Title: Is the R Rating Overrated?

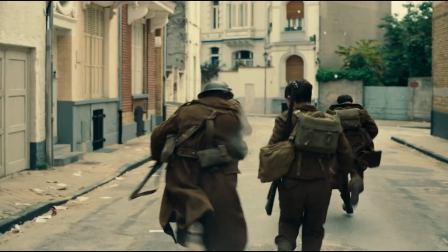4:02 Suddenly, Nolan's entire artistic vision for the film was called into question, all due to its rating, before anyone had even seen the film.
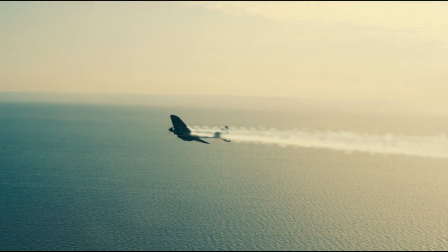4:10 These critiques prompted him to explain that he saw the film as more of a thriller than a war movie, but the implications of this situation troubled me.
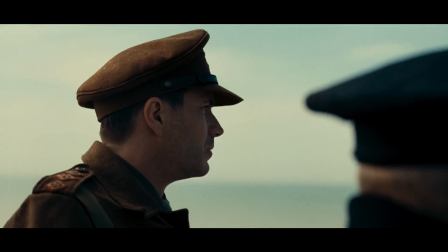4:18 According to the talking heads of the internet, there is only one way to make a war movie, with blood and guts galore, embracing the hardest R rating possible.
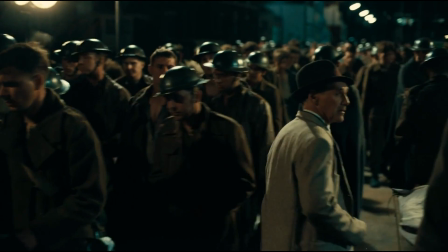4:27 Forget the countless gut-wrenching and classic war movies that rated G, PG, and PG-13.
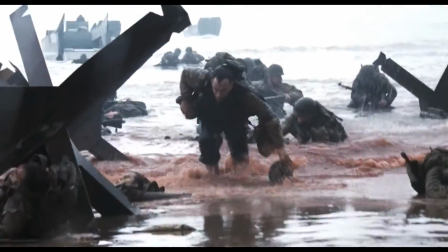4:33 Apparently, if you are to make a modern war movie, it has to be rated R. And yet,
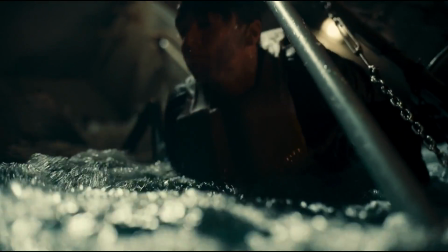4:39 with Dunkirk, Nolan produced one of the most visceral war movies of the 21st century.
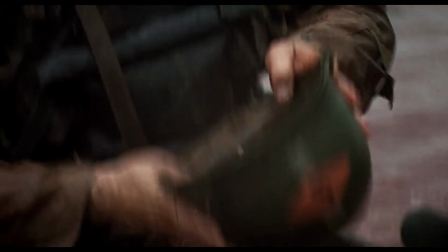4:44 Plenty of war movies have turned my stomach,
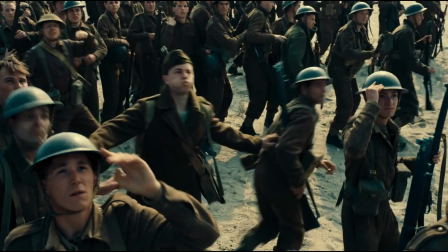4:46 but few have created the sheer nerve-shredding tension of war that Nolan reproduces utilizing claustrophobic filmmaking and shrieking sound design.
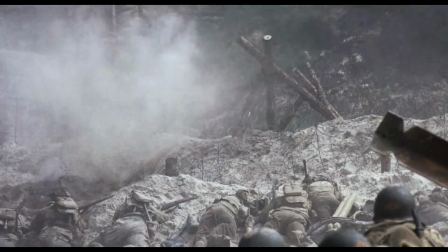4:54 Dunkirk features none of the blood and viscera
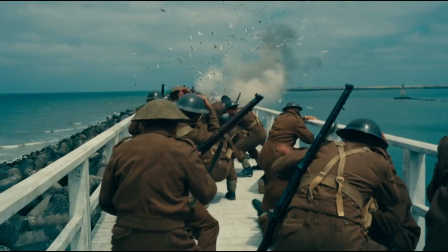4:57 films like Hacksaw Ridge or Saving Private Ryan, yet still creates horrifying and disturbing imagery.
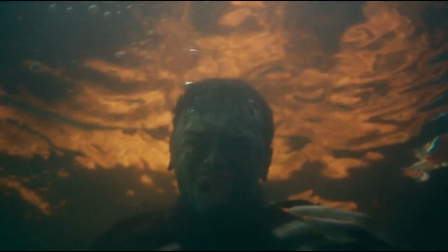5:03 Let's take, for example, this scene where a soldier is trapped underwater as the oil-covered waves above him are set ablaze.
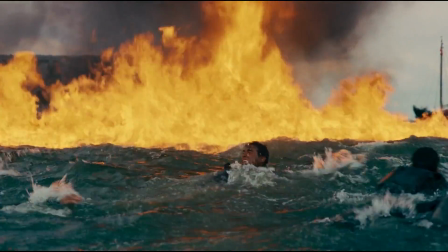5:10 We don't get to see the soldier burn alive. No nauseating close-ups of charred flesh.
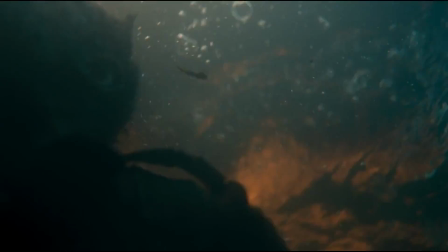5:16 But we don't need them.
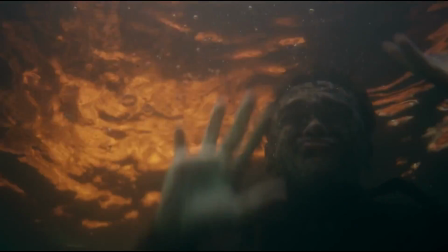5:17 Just a few seconds of footage and a few screams set our brains to work on images and thoughts far more horrible than anything Nolan might have filmed.
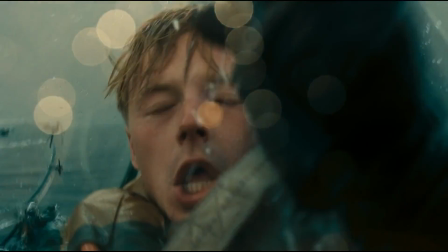5:26 Sometimes what you choose to omit is far more effective than what you show.
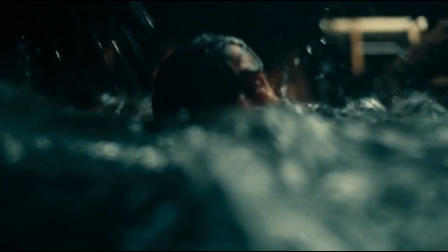5:30 Christopher Nolan is a master at this sort of filmmaking. Take The Dark Knight as a prime example.
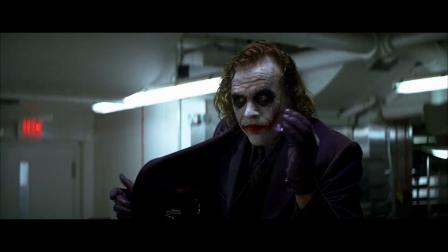5:36 I've seen countless gory, disturbing horror films, but few of those visuals stuck with me quite as much as this goon getting a pencil shoved through his eye,
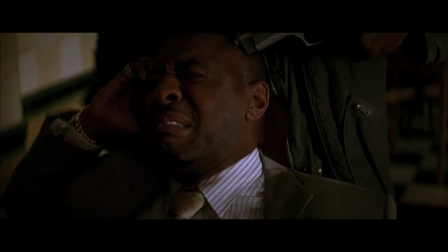5:45 or this guy's cheek being sliced open after Joker's grisly story about his scars,
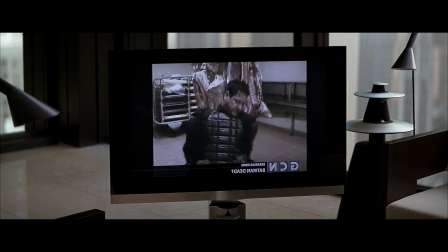5:50 or the cell phone bomb inside this guy's stomach, or this video in which Joker tortures a would-be Batman.
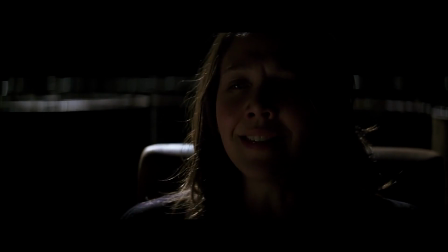5:57 Every one of these scenes unsettled me, and not a one features a single drop of blood.
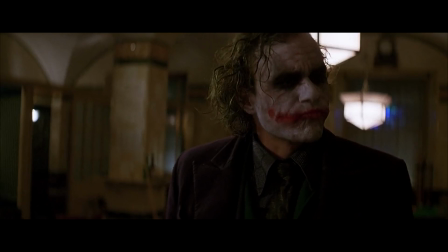6:03 When Joker breaks a pool cue in two and forces these goons to fight to the death, it's the absence of visuals that makes it so effective.
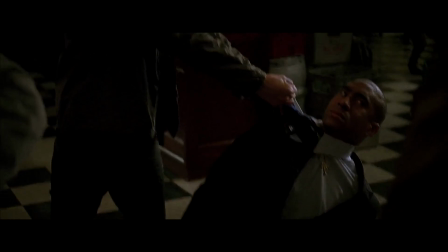6:10 The idea of someone desperately running their friend through with a splintered pool cue
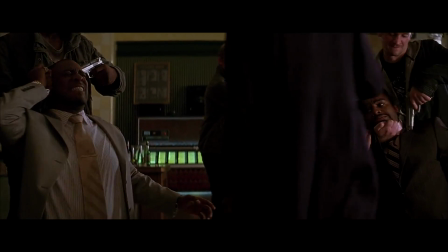6:15 is far more disturbing to me than actually watching it happen utilizing special effects.
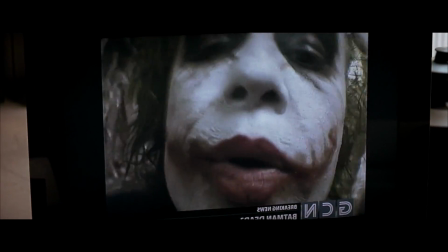6:20 Hearing this guy's horrified screams lets our minds race, filling in the blanks of what he must be experiencing.
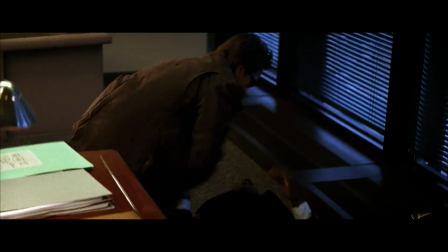6:27 Sometimes, not showing something is far more effective than showing it.
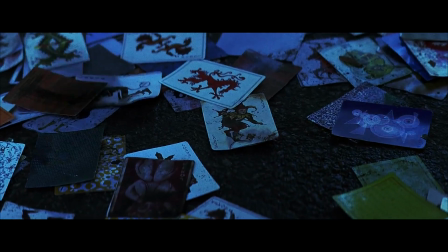6:31 Now, would any of these scenes or films be improved if they were rated R?
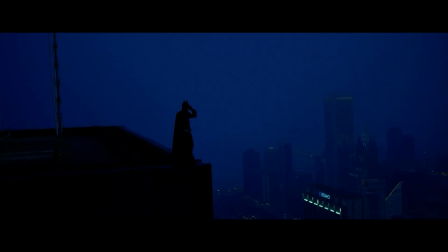6:36 Who's to say? But if I had to guess, I'd say no.
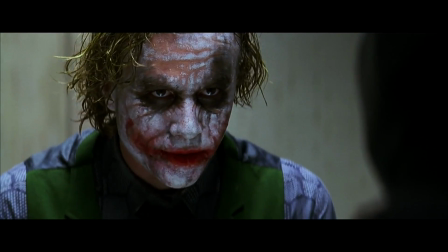6:39 A few more F-bombs or some blood and gore added to The Dark Knight wouldn't have made it any better or worse than it already is.
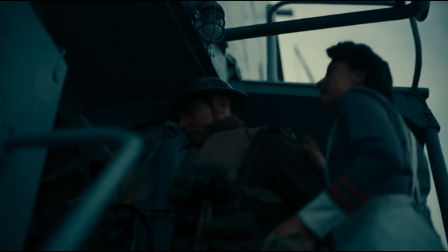6:46 Likewise, despite many film aficionados' initial speculations, Dunkirk is a masterpiece just the way it is.
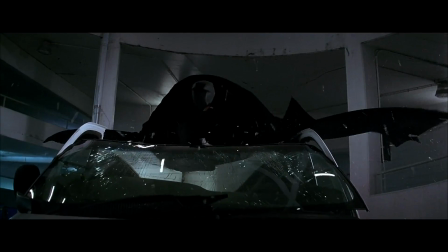6:53 With these films, Nolan was able to create films that are disturbing, exciting,
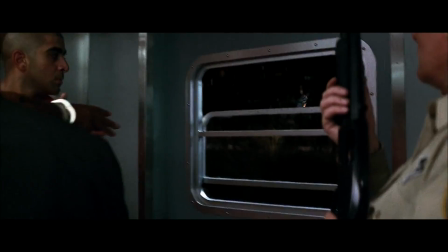6:58 thought-provoking, and very adult, while coming out the other side with a PG-13 rating.
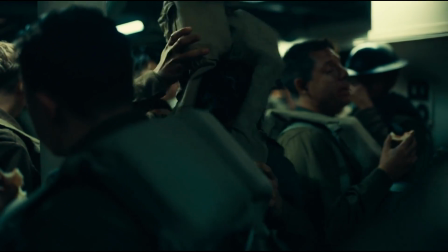7:03 Because the rating isn't really a factor to Nolan. He's just telling stories.
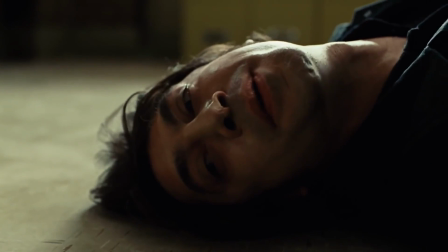7:08 And here we come to the point. I feel the R rating has become a little overrated.
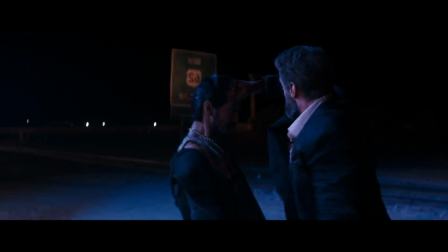7:15 As though the only way to make a truly artistic film is to aim for the most restrictive of the MPAA ratings,
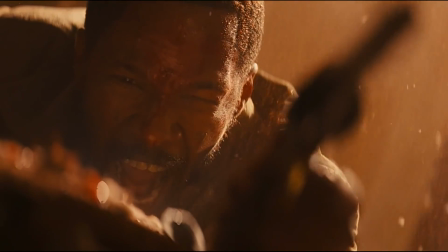7:23 to just cut loose in the violence, language, and nudity departments.
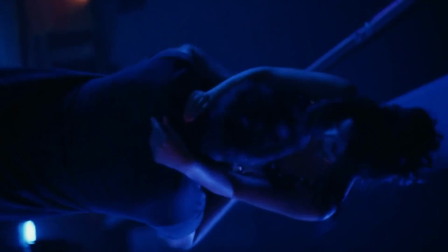7:26 As though those things are a requirement to create something that has any real merit to it.
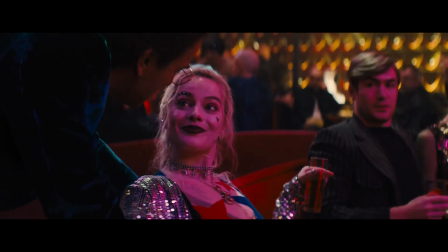7:32 I've seen articles and interviews and even fandoms demanding their favorite characters be given the grown-up treatment.
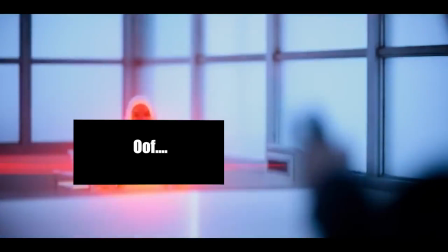7:39 I see this thinking in the way that HBO and Netflix makes their shows,
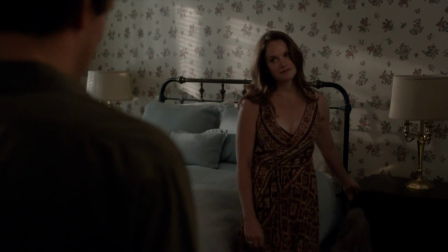7:43 where a pair of on-screen boobs and a few F-bombs elevate them to prestige status.
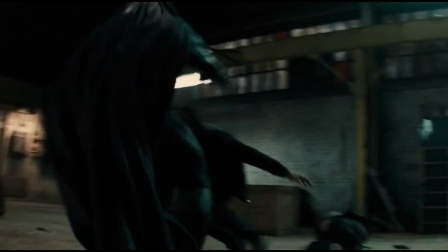7:48 I see it in the motion picture industry, where somehow PG-13 has become the de facto family movie category,
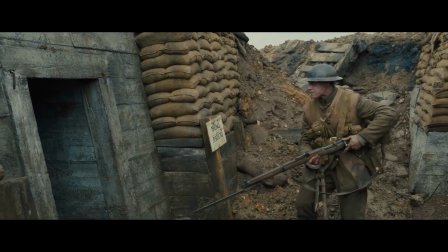7:54 but the R rating is what filmmakers campaign for to give their films some grit.
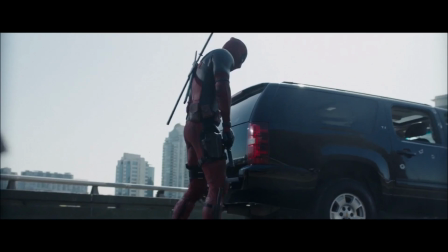7:59 And I feel this kind of thinking is reductive and misguided.
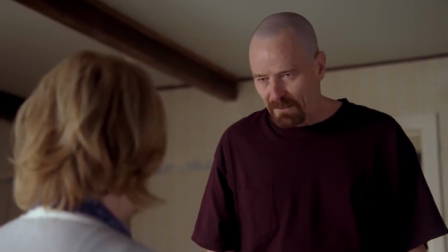8:03 Now, I can already see people in the comments getting ready to call me a prude, so before I continue, let me clarify what I am not saying.